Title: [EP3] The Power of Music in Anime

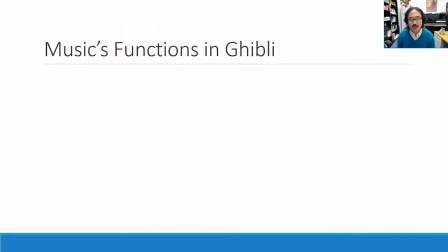561s
In this portion of my talk, I would like to turn to the soundtracks of select films, mostly by Miyazaki and Takahata, and discuss the various ways in which music contributes to film's storytelling. I encourage you to check out the playlist Stacy, Rose, Sakuya, and I created for this presentation.
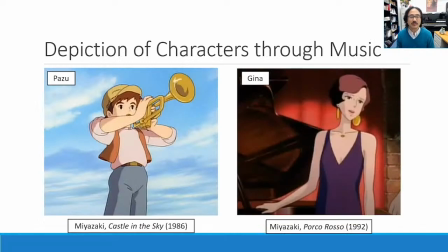579s
One obvious way in which music figures into the narrative of the film is when its characters are depicted as musicians. In Castle in the Sky, Miyazaki shows Pazoo playing the trumpet first thing in the morning. Gina from Porcoroso, also by Miyazaki, appears to us as a beautiful and sophisticated chanteuse.
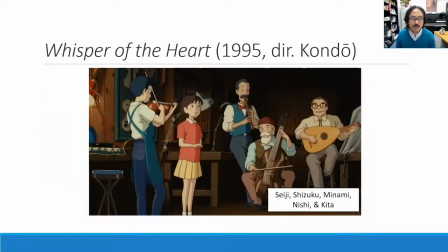599s
Music takes center stage in Whisper of the Heart, the 1995 film directed by Yoshifumi Kondo, which includes a delightful rendition of John Denver's Take Me Home Country Road, sung by Shizuku, supported by an ad hoc ensemble of violin and early music instruments.
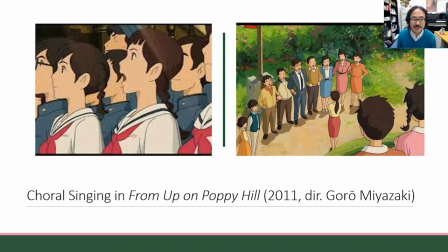617s
Gorowo Miyazaki's From Up on Poppy Hill showcases high school students and adults engaged in choral singing. In these instances, music helps communicate information about the characters and their relationship to each other.
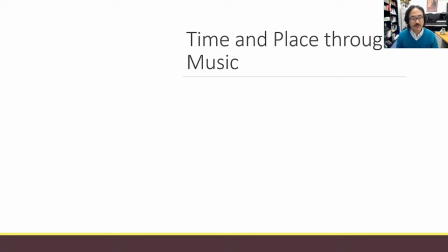634s
Music can also help film directors convey information about time and place of the narrative.
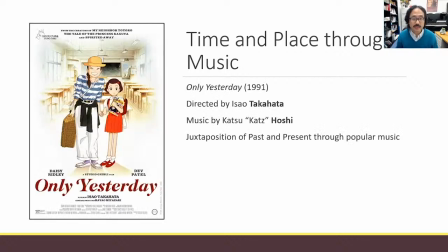640s
This is particularly true for films that are set in real time and place in history, such as Takahata's Only Yesterday, a drama of young women's self-discovery that juxtaposes events that unfold in the present and her childhood recollections. At various points throughout the film, Takahata inserts popular music from the past and the present,
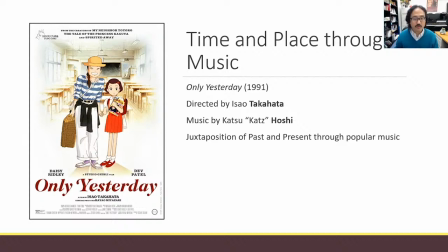660s
making the film's constant back and forth between the two temporalities audible to the viewers.
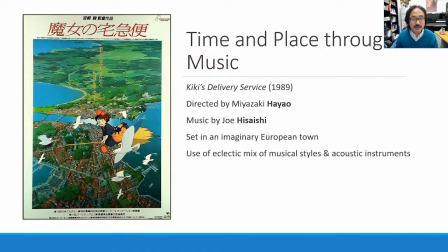666s
Some films by Miyazaki are set in times and place that do not exist. The setting of Kiki's delivery service, for instance, is a synthetic city that weds elements of Northern European Scandinavian architecture with a southern European Mediterranean flair,
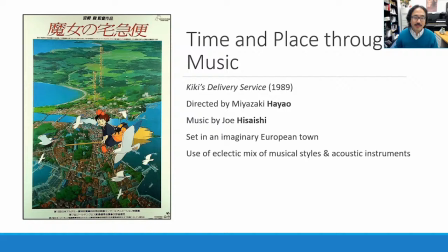682s
sometime in the 20th century where black and white TV coexists inexplicably with dirigibles. Hisaichi's soundtrack for the film signals this blend of facts and fiction through his eclectic mix of diverse genres and style including the waltz, the ragtime, and baroque music played on mostly acoustic instruments.
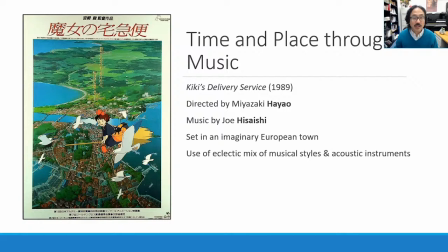701s
The prominence of European folk instruments such as the dulcimer and the accordion also helps in setting the appropriate mood for the film.
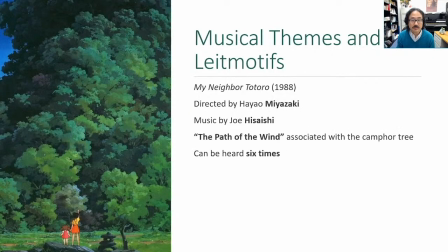710s
Musical cues can also be associated with specific characters, objects, events, or locations functioning much like leitmotifs in Wagner's opera. One memorable example of is the melody that appears multiple times in Magneba Totoro when you see the Kanfa Tree.
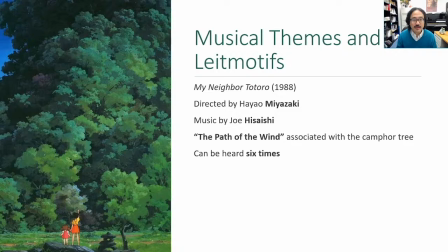726s
The tune actually has a title, The Path of the Wind, and even lyrics to go with it that were included in the film's Image album. Besides, he changes the instrumentation each time he presents the melody to match the mood.
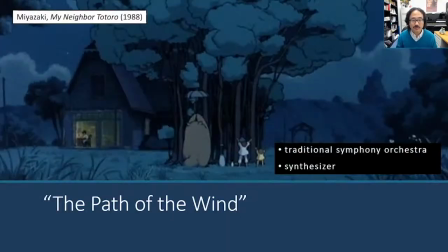740s
For instance, during the magical scene in which the trio of Totoro and Satsuki and Mei persuade the acorns they have planted to grow into an enormous tree, Hisaishi presents the melody combining the sounds of the traditional symphony orchestra with the evocative timbres of the synthesizer.
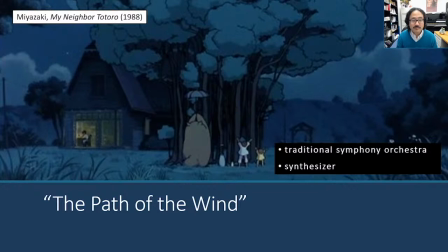756s
The unusual mixing of sound matches the majesty of the tree and the wonder that it inspires in Satsuki and Mei.
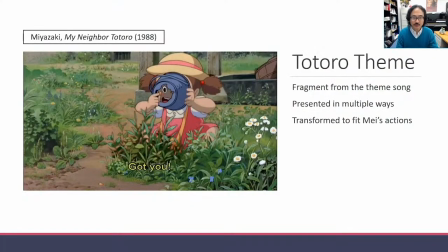765s
Another very famous example of leitmotif in Totoro is a piece of melody from the film's theme song that goes something like this. Hisaishi introduces this tune when Mei spots a pair of pointy ears poking above the weeds in the backyard.
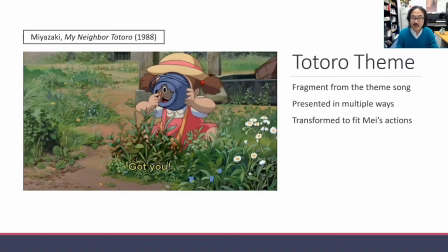784s
The semi-translucent Totoro appears and waddles leisurely along the path. Mei starts to follow it. Hisaishi transforms the theme into a jolly march at this point, and throughout the remainder of this scene, Hisaishi arranges the melody in different ways to match the events and mood unfolding on the screen,
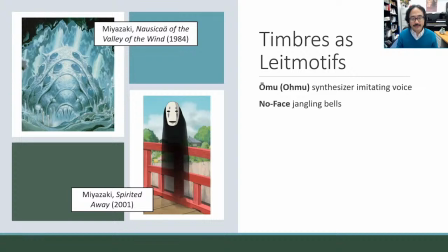801s
adding to its excitement. Hisaishi also connects certain characters with recognizable timbres, or distinctive sounds.